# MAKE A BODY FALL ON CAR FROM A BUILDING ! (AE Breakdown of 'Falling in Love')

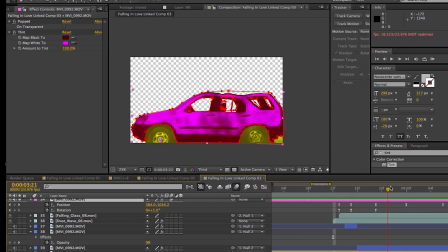502s
In this case, our position, instead of exaggerating down, it goes back up a little bit and it rotates up a little bit,
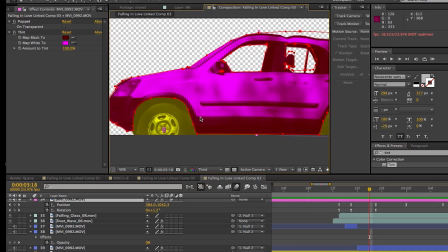508s
and then the final keyframe, you let it set to its final resting place.
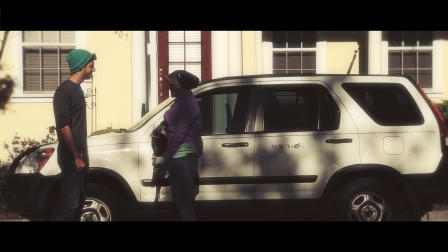514s
Alright, so we're close to the end. All we need is just a little bit of details just to sell the effect even further. You can see the glass shattering and a little bit of dust. So we'll get into that right now.
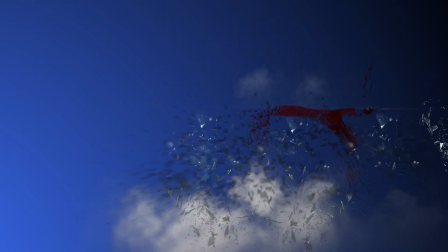524s
Alright, so the very final step of it all is just to add a little bit of those details that help make the effect a little bit more convincing.
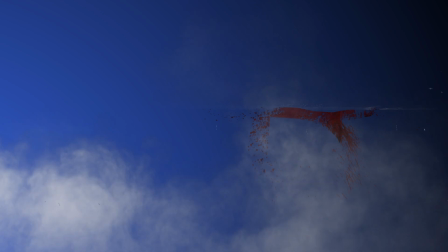530s
Now the dust waves are really subtle in the final video, and it's just to add a little bit more of that impact.
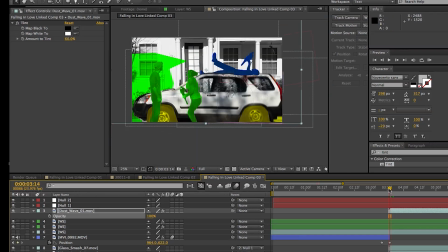537s
So I added several dust waves on the bottom of the whole thing, but I also added a smaller dust wave on the roof of the car when the body makes contact with the car.
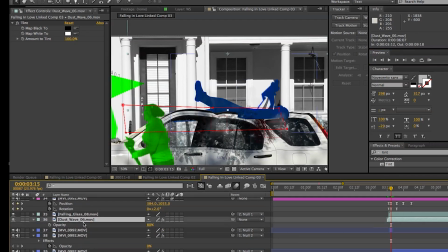546s
I feel like this adds a little bit more power to the impact. Also, you see that there's glass shooting out.
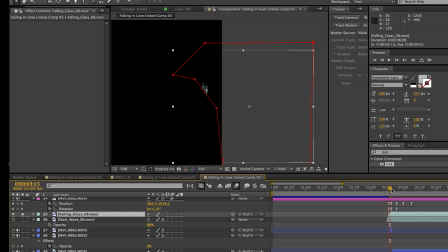552s
These are just simply elements from Action Essentials 2 of just glass, and I masked it out to adapt to the shape of the car. But another thing that I did is I duplicated a layer of the windows being up.
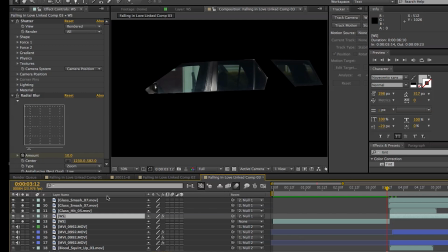563s
So remember, that's why I said in the beginning to have a clip of the car with the windows up. And then I spliced a layer of just the windows, and for the second part of it, when the body makes contact with the car,
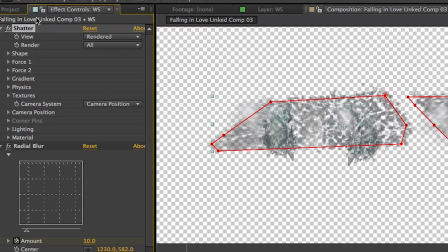573s
I applied an effect called Shatter, and I just put one of the presets of glass. That was pretty much it as far as the details. Alright guys, that is it for this week. Also, if you haven't noticed, I posted a video on Monday. It's something new, something I want to try out for a little bit. It's called Music Mondays. It's where I post one of my EDM or dubstep tracks every Monday. It's not really music, but some people considerate music, so check it out, I guess. But anyways, I hope you guys enjoyed this video. Everything that I talked about, any video I mentioned is in the description. Again, by checking those out, you're helping me grow even more. I still can't believe I'm over 150,000 views and I've gained 3,000 subscribers. I couldn't have done this without your help. I'm just a guy in front of a green screen with a camera. You guys are making it happen out there by sharing the video, liking it, and just subscribing. Everything counts, and I'm really, really appreciative of that. So I'm not going to ramble off, but just know that I'm really thankful for what you're doing. Anyways, my name is Chris Trini for KRISCOART Productions, and I'll see you next time.
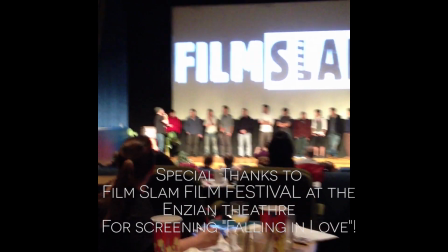634s
I've seen it like 15 times, and I literally sent it to all kinds of selection committee members for other festivals that I know, and said,
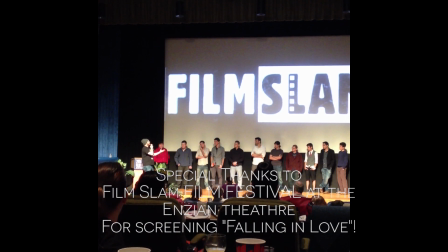642s
watch this short, and all of them flipped out because the ending, and I can't stop laughing every time I see the ending of the short, and I know it's going to happen like a lot.
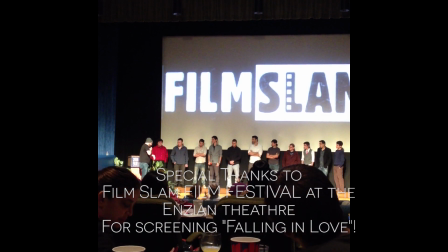651s
I've watched it so many times. So, it's funny. What's wrong with you, man?
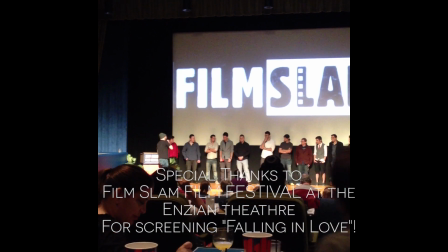657s
Seriously. I mean, is it a true story?
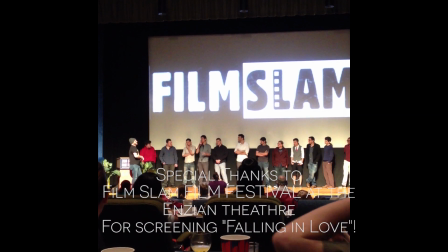661s
Well, inspired by issues, minus the falling apart.
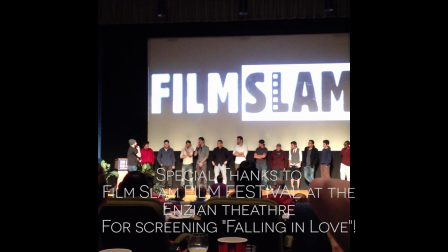667s
So awkward, uncomfortable, where you give this girl flowers? Yeah, it kind of shows how much I like Valentine's Day.
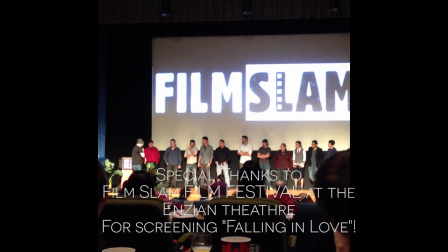674s
That much. I know, and I got it right after Valentine's Day, and I was like, man, why didn't you send this to me like 3 weeks ago?
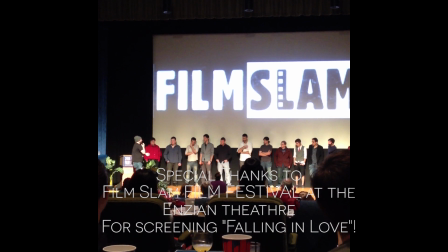681s
Because I would have totaled, but apparently you only like finished it like the day before. So who thought the dead guy was going to fall out of the sky?
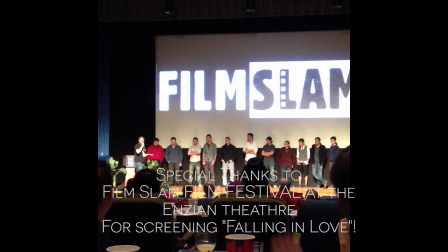688s
Who was actively waiting for something to happen in the short? That's the part of it that interested me.
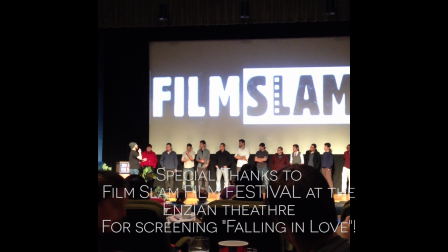694s
I was like, okay. And then at about a minute and 10 seconds, it becomes uncomfortable as the viewer to continue to watch the people stare at each other,
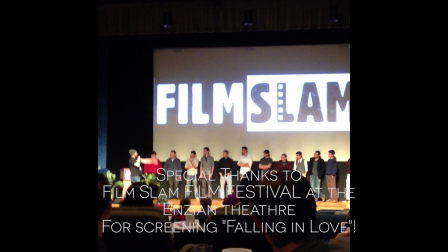703s
which I think is kind of the perfect moment for someone to just commit suicide, right, on the camera.
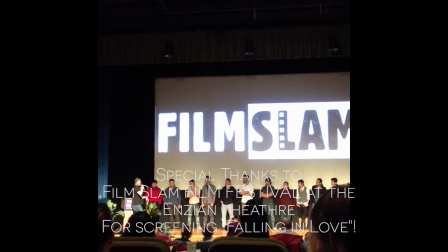707s
But my favorite thing, and my table pointed it out as well, is the guy gets pissed and throws his hat down on the ground.
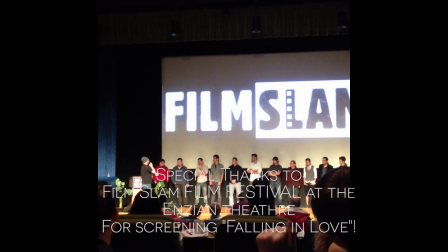714s
So, I mean, thanks. I mean, did you shoot with like no crew and like on your street corner?
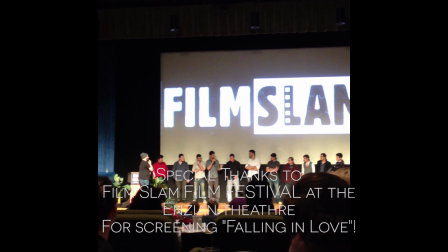719s
Yeah, really it was just like 3-4 people. He was actually our camo, and it was just all in one day.
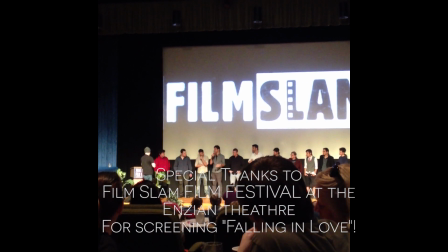726s
Originally supposed to be one short clip just to show that effect, because I make tutorials showing how to do it, so it was just supposed to be that, and then kind of decided to expand it and add a little story to it.
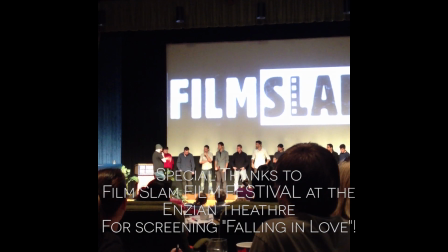736s
Awesome. Thank you. So, Well, thanks for bringing it, man. So. I'm glad I got to play it.